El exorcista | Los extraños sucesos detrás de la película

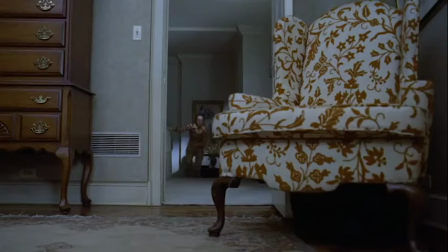(4:24)
Después de las muertes,
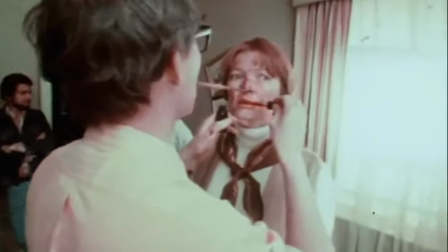(4:26)
los accidentes y los otros eventos inquietantes, Burstein le pidió al sacerdote Thomas Birmingham,
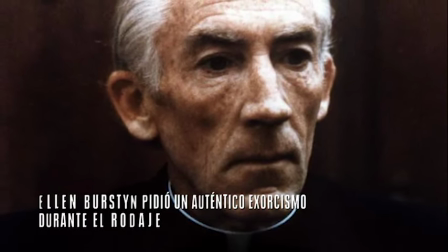(4:34)
asesor de los guionistas, que realizara un auténtico exorcismo,
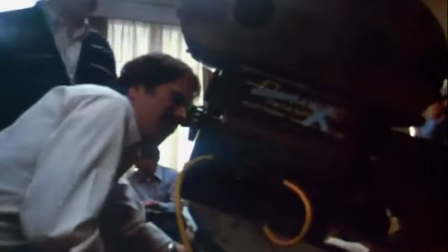(4:38)
pero el religioso respondió que eso pondría más nerviosos a todos y solo los bendijo. Otra anomalía que alteró el rodaje fue la conducta desbordada y los métodos extremos de Fredkin. Quien parecía estar endemoniado era el propio director.
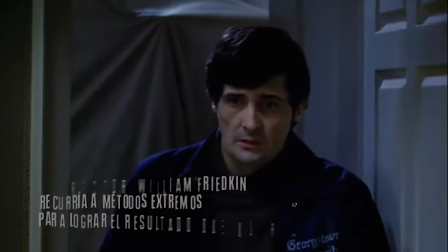(4:56)
Para lograr que el actor Jason Miller le diera una expresión de auténtico terror al rostro de su personaje,
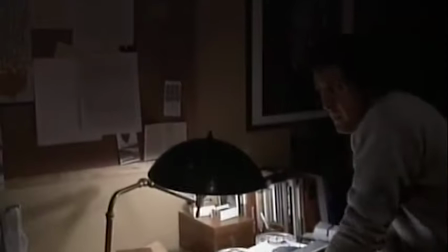(5:04)
el padre Carras, Fredkin disparó varias veces un arma en el set. La cara de pánico que puso el actor de una de las escenas de exorcismo no fue actuación.
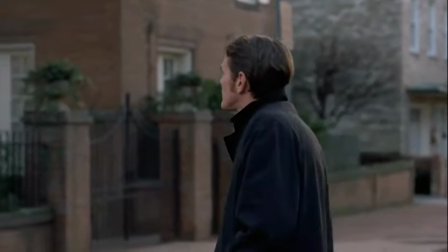(5:16)
Fredkin tampoco estaba conforme con el trabajo de William O'Malley en la escena en que asiste como el padre Deere al agonizante padre Carras.
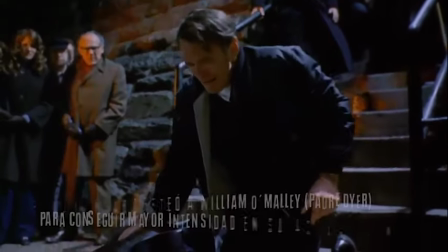(5:25)
Para lograr el efecto buscado, Fredkin le cruzó la cara con un terrible cachetazo.
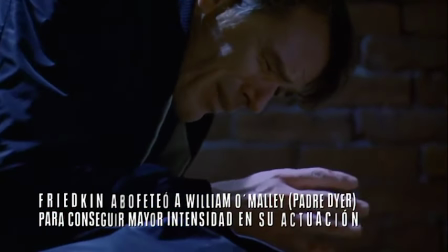(5:32)
La expresión de O'Neill en esa secuencia y el temblor de su mano al darle la extrema opción a su colega,
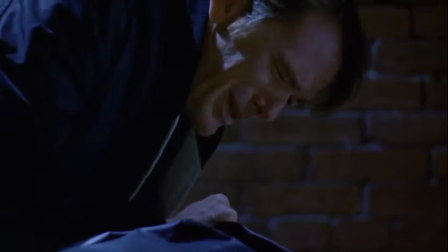(5:38)
son la pura adrenalina de quien acaba de recibir un golpe.
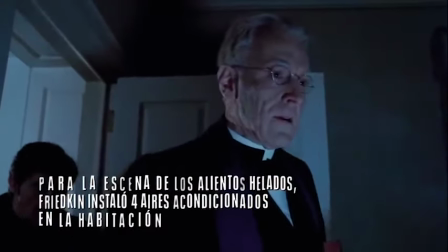(5:43)
Para conseguir que los actores temblaran de frío y echaran aliento helado en una de las famosas escenas del film,
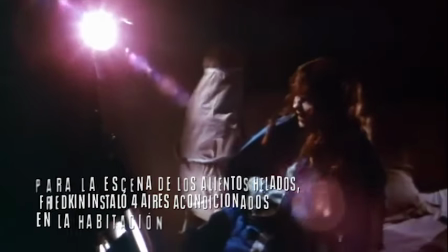(5:51)
Fredkin hizo instalar cuatro aires acondicionados que llevaron la temperatura por debajo del cero.
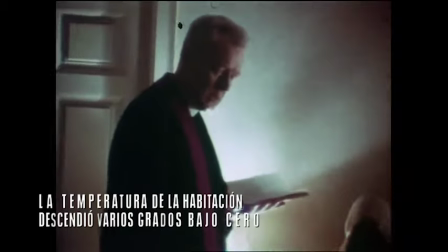(5:58)
Linda Blair solo estaba vestida con un fino camisón y casi se congela.
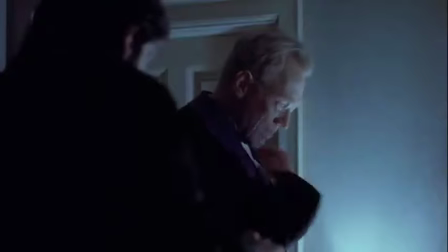(6:04)
Si no enfermó de pulmonía fue por un verdadero milagro Cuando la película se estrenó,
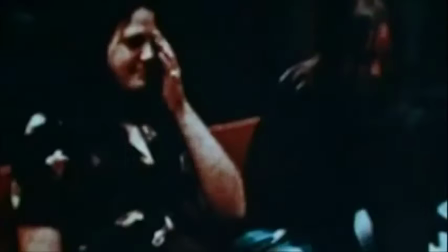(6:11)
nadie podía creer lo que estaba sucediendo Muchos espectadores se desmayaban,
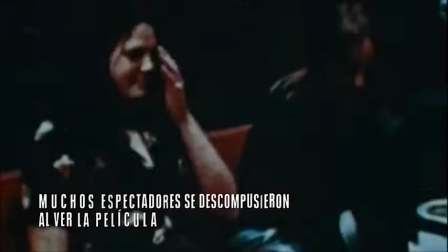(6:17)
otros sufrían vómitos Y algunos entraban en una crisis de pánico que los obligaba a dejar la sala
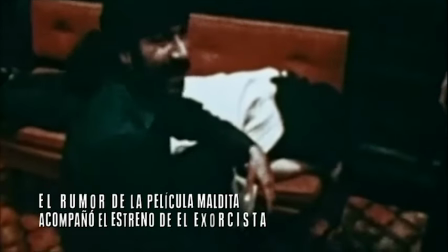(6:26)
El rumor de que la película estaba maldita ya circulaba y algunas coincidencias reforzaban la creencia.
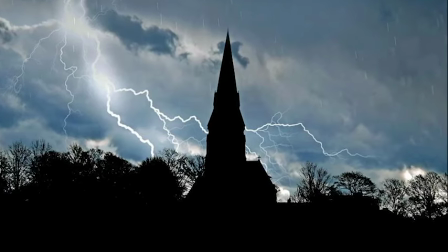(6:34)
En Roma, minutos antes del estreno, un rayo tiró una de las cruces de la iglesia que estaba a pocas cuadras del cine.
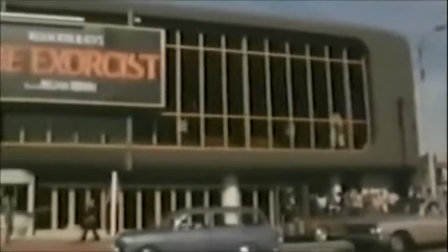(6:43)
Pero a pesar de las dificultades de tantos para ver sin incidentes la película completa,
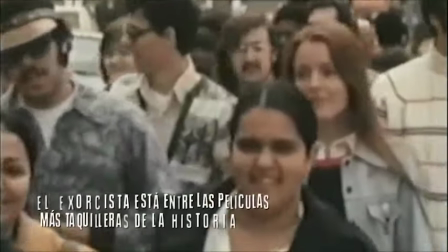(6:49)
el exorcista se convirtió rápidamente en un suceso mundial,
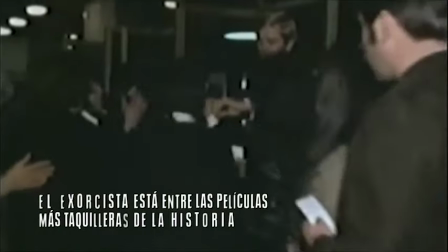(6:54)
con gente agolpándose en los cines, dispuesta a soportar filas interminables para conseguir una entrada.
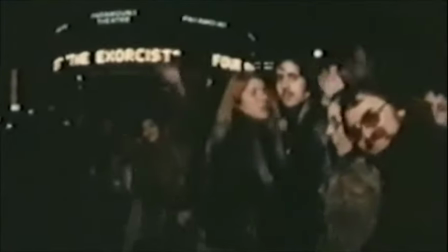(7:02)
Maldita o no, a más de 40 años de su primera proyección,
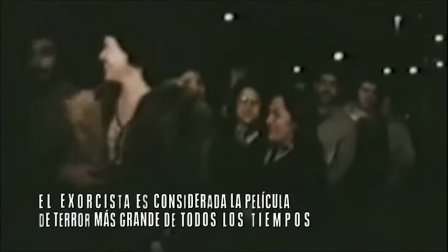(7:06)
la pieza de Vlad y Fredkin ha llegado a lo más alto entre los clásicos
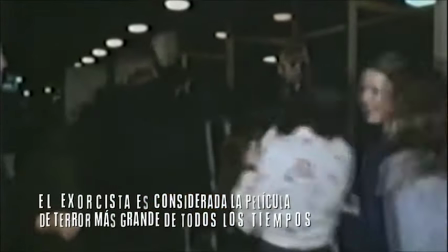(7:11)
del terror y sigue aterrorizando y fascinando como el día de su estreno.
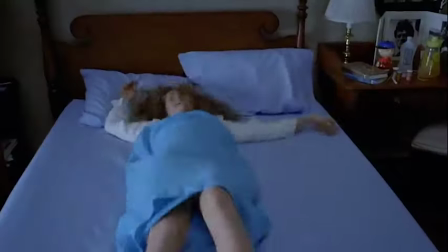(7:16)
¿Crees que El Exorcista es una película la maldita.